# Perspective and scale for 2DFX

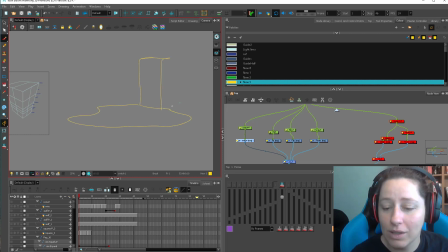[4:11]
And a waterfall will go into a pool like this. Maybe we have some nice rocks. Maybe we've got some little plants like this. But we need to think about the perspective of the scene to accomplish what we need it to do.
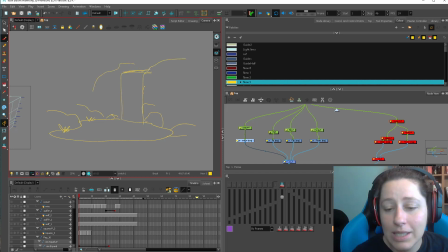[4:27]
So if we've got a waterfall like this, we can see the top here. It is important to recognize that. So our horizon line must be higher, at least this much higher. Let's say our vanishing point is here.
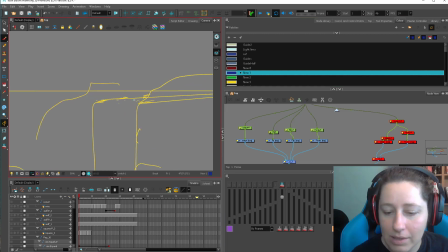[4:40]
So now when we're drawing these little surfacey ripple things, we need to consider the perspective of that water. So that water's coming along like this, and then it's going to hit our corner and start to fall over the corner like this.
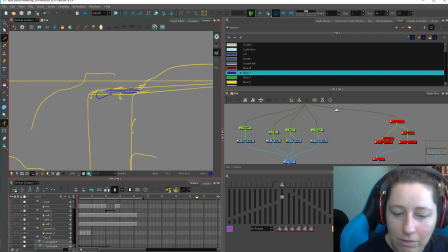[4:55]
So this part here is going to come down first. This part here is going to come down here. And then it's going to flow down like this. And any kind of, whatever kind of style or decoration or detail is added on top of this is
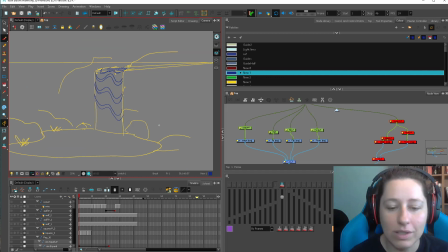[5:12]
in addition to the importance of getting the perspective right of these ripples. When it hits the surface of the water, you want your ripples to all come from your impact point. So here, this is where the water is impacting the surface all along here.
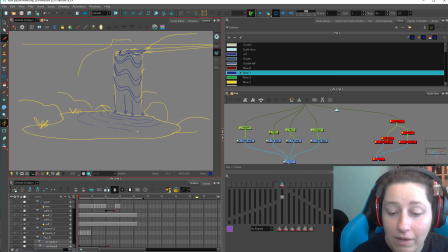[5:30]
So our rings can come out steadily from that area. This seems very sensible, but we have to consider the perspective. We're now looking down quite a bit at the surface. So anything that's down here on the surface like this is going to be a down shot.
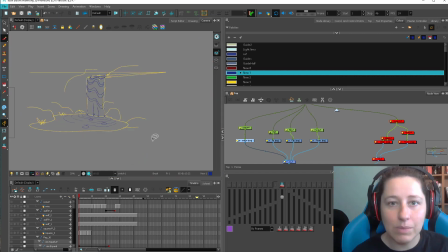[5:50]
We're looking down at this little pool. When you're designing something like this, if you had to design your own waterfall for a personal project, it's important to consider the scale of anything you're putting in there. So if you want to have your character in your scene, this guy's looking pretty smug with himself.
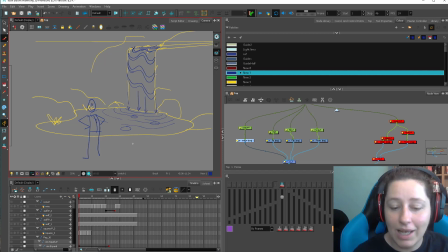[6:08]
Give him some buttons. So here we've got a nice little friend with broken feet. But we want to think about how big this is compared to this guy. Because now, if we look at it, we bring our human back into perspective. Our human would be this tall at waterfall height. Is that the size we want for our waterfall?
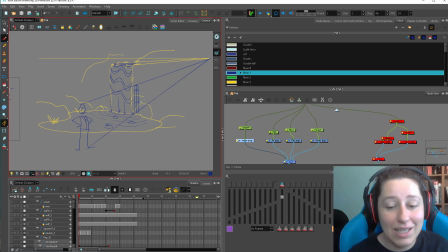[6:27]
If yes, fantastic. And if not, we need to change the scale of things until that it's working properly. Then we can consider the size of a splash. Okay, so if you just throw a random rock in here, the size of the rock will determine the splash.
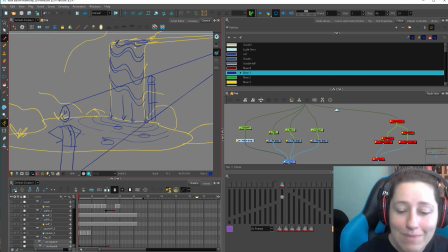[6:43]
But if you have a waterfall impacting the surface of the water, the size of the splash should reflect the character's size when they're interacting with that background.
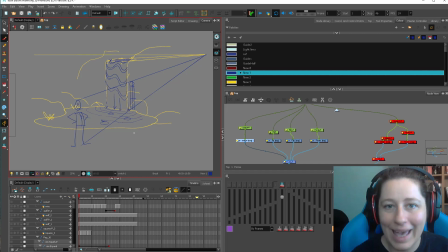[6:54]
So this is really important whenever you're designing any effect that will interact with a character. If you have a dust poof like this, and your dust poof's all the way up here, and it's a little scuff, it's not going to make sense that it flew this far. You want to keep your dust in this zone, this size.
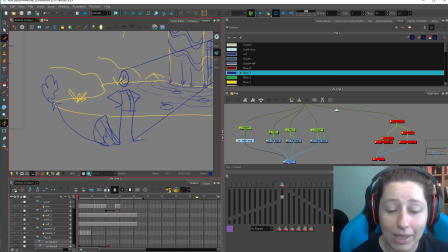[7:12]
So it always helps to bring a character into whatever scene you're doing to make sure that the perspective works with the character's perspective, because in cutout, we're not changing the perspective like live action. In live action, we're going to look down at a character who's looking up all the time.
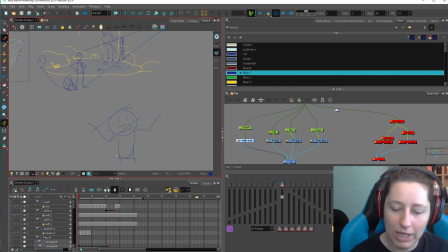[7:27]
We're going to go, but why? Because we can. 3D especially, they'll do this kind of stuff. They'll just be like, I can do it, so I will. And then you'll have a character looking down like this.
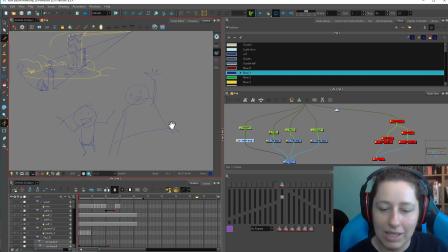[7:40]
Hello. Weird little arm. So if you're animating for 3D, then any dust coming up like this is going to have to be made for this scene. If you're doing 2D on a 3D character, something like that, that stuff needs to be changed.
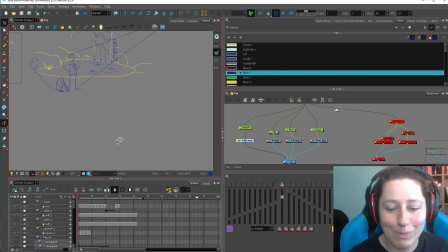[7:53]
But usually in cutout, especially cheap cutout, that's my specialty, they have a character perspective. All of them are built kind of in the same area like this. So when you're building your splashes, you want to build your splash on the same perspective as the character,
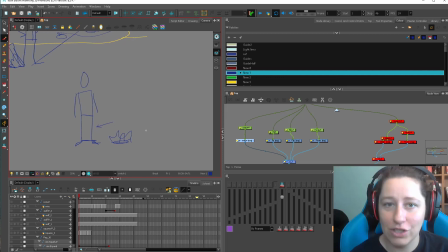[8:11]
because most likely the background artists are going to be making things that make sense for the characters, or they have to change the character.
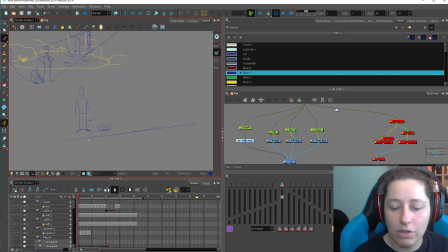[8:18]
So we're going to have, so if the character is going to the pool, say, the background artist will give a pool that makes sense for the character. So we've got your little ladder like this, and it's going to make sense for the character to walk over and jump in.
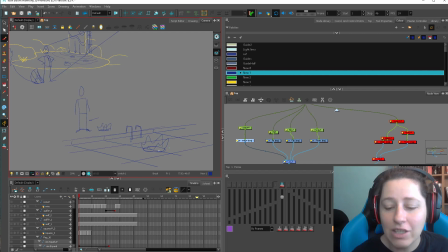[8:33]
If you start, when you're making these templates, and you set your splash to the same perspective as your character, it's very likely that your splash will work with the backgrounds, because any sensible team,
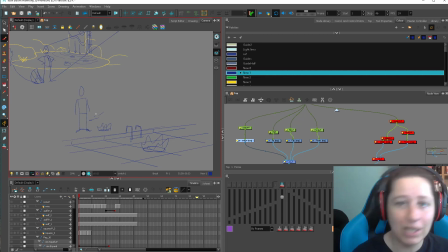[8:47]
the storyboard artists in the background, the layout people, know that the characters need to fit in there. They're going to be building their stuff in the perspective of the character, so you should too. And if it's something amorphous, if like a ball of fire that can be like scaled up or down in a completely arbitrary way,
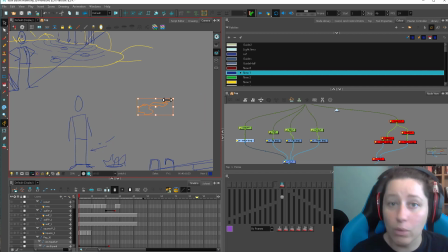[9:04]
it's still best to make it in scale with the character when you're finished. If you want to draw it big, I like to draw big sometimes, then I'll reposition all drawings and I will shrink the thing down, the drawing layer, until it's in line with how big it should be with the character.
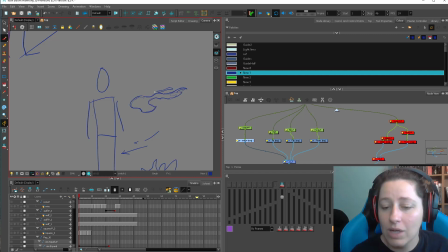[9:21]
You got to make sure any line work, if you're working on a line work show, that the line art makes sense with the character. Usually will either be a match the background effects, or it'll be a match the character effects. And sometimes it's either one depending on the scenario. So a fireball will need to match character effects.
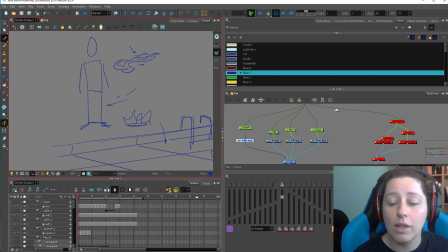[9:39]
It will look like a prop, but a splash in a pool will have to match the background because it's part of the background. And being aware of the perspective of either of those things, making sure the line art and the scale make sense for those things, is going to make all of your reuse much more efficient and useful.
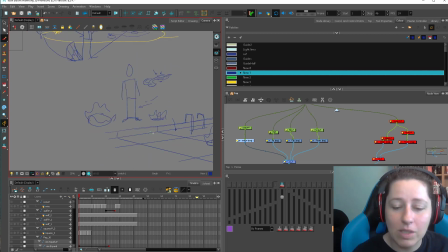[9:57]
If you have a splash that looks like this, we're looking down at a splash and all your characters are pretty close to front on, then you're going to have to redo this splash when you have a character interact with it.
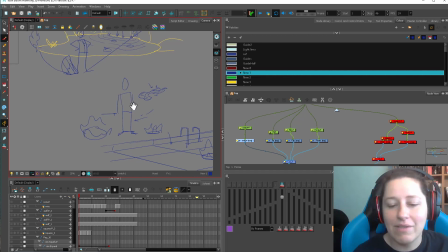[10:10]
I mean, it's not useless. Maybe you'll use it at some point, but having everything match your character right up at the front end is going to help you a ton. So hopefully this ramble helps you somehow. Yeah, I didn't really have a plan coming in here, and it shows.
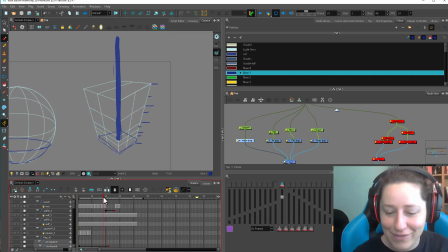[10:24]
So let's go back to this thing. If we're animating the surface going up, I've had this just sitting around waiting to be called. You're thinking about that 3D object like this. You've mapped out kind of the pace that you want along the side of your thing.
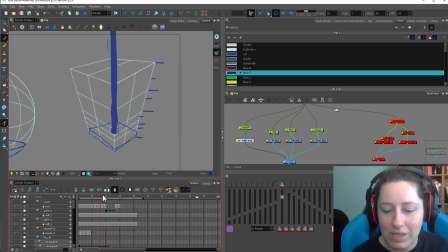[10:40]
And then you're drawing on the surface of forms again. You're just drawing on all 4 surfaces. And if you watch this here, this is a wave. It's just an animated wiggly line. So it's exactly the same thing as when you're animating your flag.
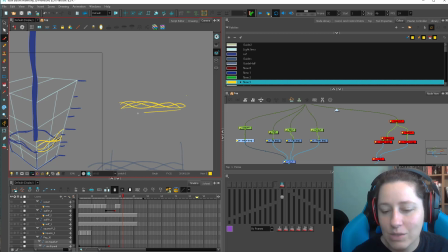[10:54]
You want your water to kind of loop up the side in a path like this, where like the wave is going across the screen, if that makes sense. And if you watch, it feels like cohesive liquid. You can have it boil. It depends on the style that you're going for, and you can add a lot of bloobly bloobs,
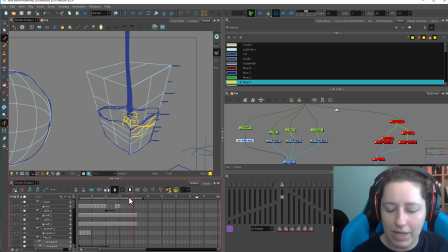[11:13]
bubbles that come off of it as it's like actually filling up like this. But I like to just have a wiggly line animating across the surface of the form. It feels very wave-like. It really is as simple as those surface animations that we did in a previous video,
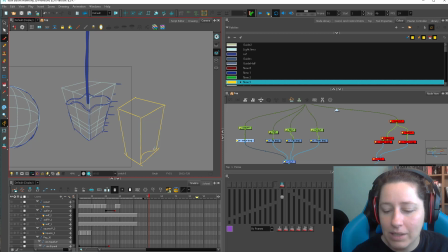[11:32]
where you just animate your high point along the surface like this. As it goes along, it goes this way. Boop, boop, boop, that peak. And then the valley comes along. Valley, valley, valley, valley, valley. And it just wraps around in perspective this way around your thing.
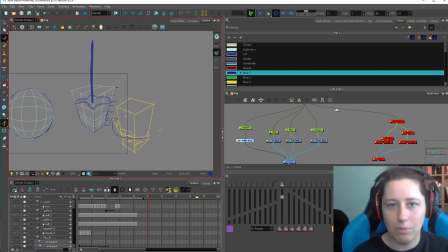[11:49]
Water will hold itself together pretty well. It'll like blah, blah, blah, blah. So that'll make it feel watery, I find, is to have the water kind of flow around in a circle as it goes up the surface. For thicker liquids, you're going to have like pooling like this.
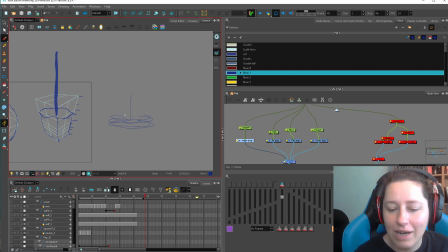[12:06]
Like honey doesn't bloop around. It just kind of fills up from the center out. It's going to go like this. And all of this stuff, you need to know the perspective, or it's just not going to work. The moral of the story is just perspective is important.
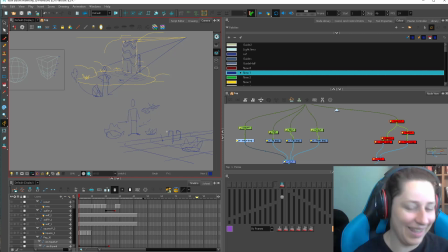[12:23]
That's all. I'm trying to edit this into something useful.